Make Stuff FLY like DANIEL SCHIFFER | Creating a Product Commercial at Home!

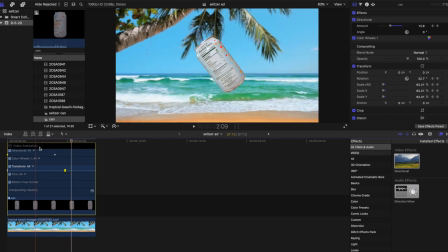That was where I learned how to fix this footage. Now I'm just working on fine-tuning the point in the spin where the can stops scaling up and rotating. Since I kind of want, when the can stops spinning, I want it to stop scaling up and rotating.
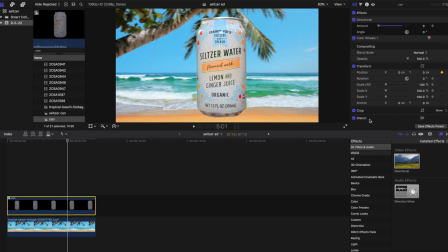Once I have that done, I can go ahead and add the keyframes to animate the position so it moves to the left after it stops moving, and that'll reveal the words below it. Now the distance that the can moves isn't exact.
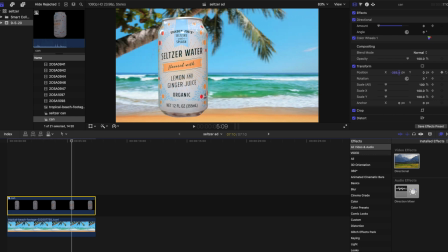I'm just kind of eyeballing a position that I think would look good with the words that I know I'm going to put on the right side. Now I'm going to play it back, and I noticed that it moves a little fast when it moves over to the left,
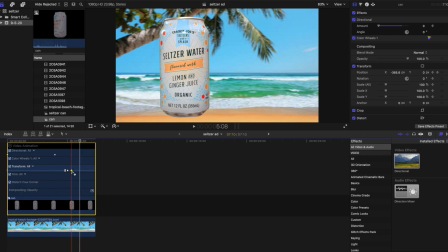so I'm going to go ahead and make those two keyframes a little further apart to cause the can to move a little more slowly to the left so it's not so much of a jerking motion.
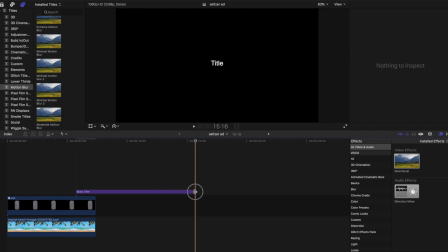Now I'm going to go ahead and add the words in. So I'm going to start with just a basic title and Final Cut.
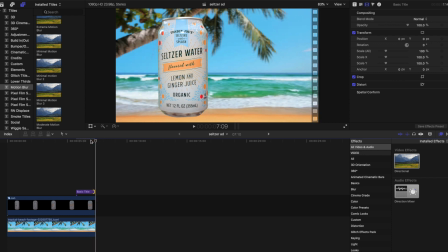And then the first word is going to say seltzer, since this is seltzer, surprisingly enough. And I personally found figuring out the fonts to be the most stressful part of this entire process.
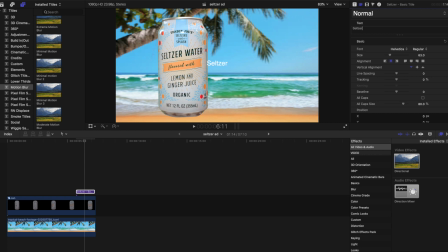I just cannot decide on a font. I think the one that I chose looks good, and I hope you guys agree. Let me know in the comments if you don't.
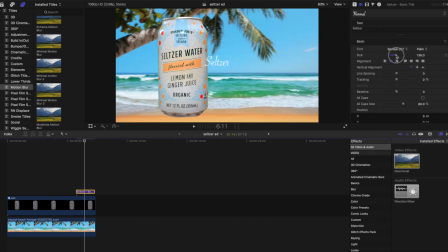Now once I have the font, I'm just going to go ahead and scale it up to a good size that I think looks like it balances out with the can on the left side. Now I'm going to go ahead and add keyframes for the position and opacity of the first word,
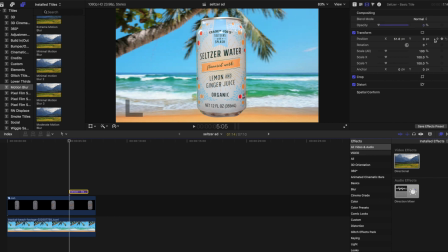so it starts right where the can lands in the middle of the frame, and then it'll fade in from an opacity of 0 to 100 as it moves to the right, so it kind of looks like it's appearing.
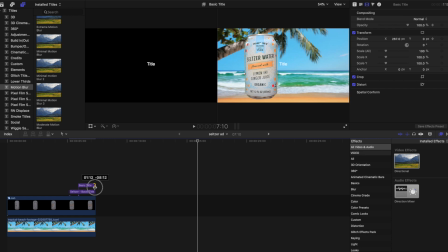Now once I have that done, I'll go ahead and make the basic title for the tagline that I'm going to have below the word seltzer.
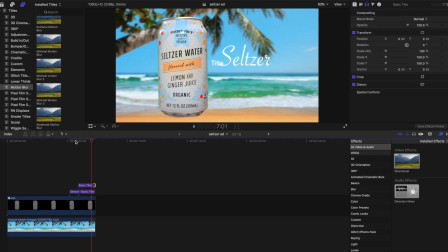Now I actually found this tagline in like a press release that Trader Joe's made, so I kind of tailored this specific commercial to something that they've already created in the past. That way it would fit in with the branding. Now I'll move the basic title for this tagline right where I want it, below the word seltzer.
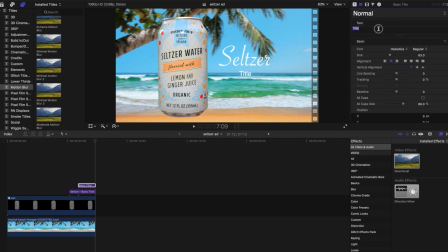And then once I have the words typed out and the position decided on, I'll set the font, and then I'll keyframe the opacity from 0 to 100 so it looks like it just kind of fades in underneath the word seltzer.
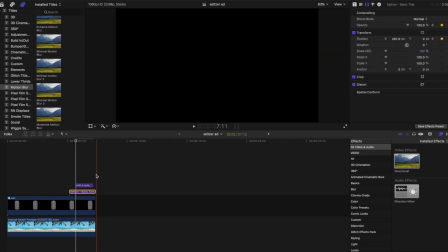Once that's done, I'll go ahead and just run it through to make sure everything looks good.
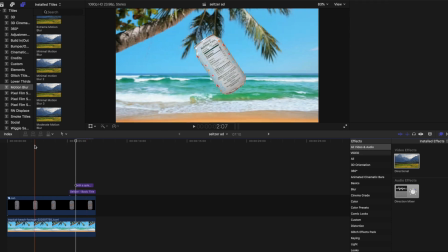And I think this is looking pretty good for my first attempt at making a product commercial at home.
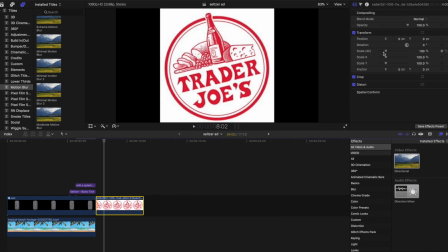And just as a little extra something, I'm going to go ahead and add the Trader Joe's logo at the end of the commercial.
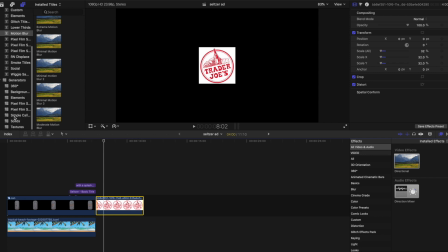I'll scale that down to fit in the middle of the screen so it looks nice and small.
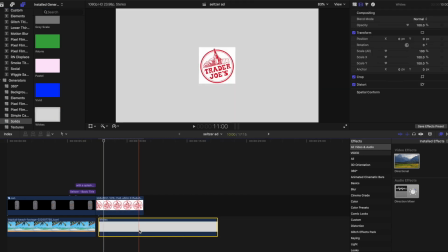And now I'm going to use a white solid to put behind it so it doesn't have the black background on that white logo. I think this came out pretty well, especially for my first try. I went back and added some sound design and a couple minor tweaks that I think made it a little bit better overall. Thanks for watching. Here's the final commercial.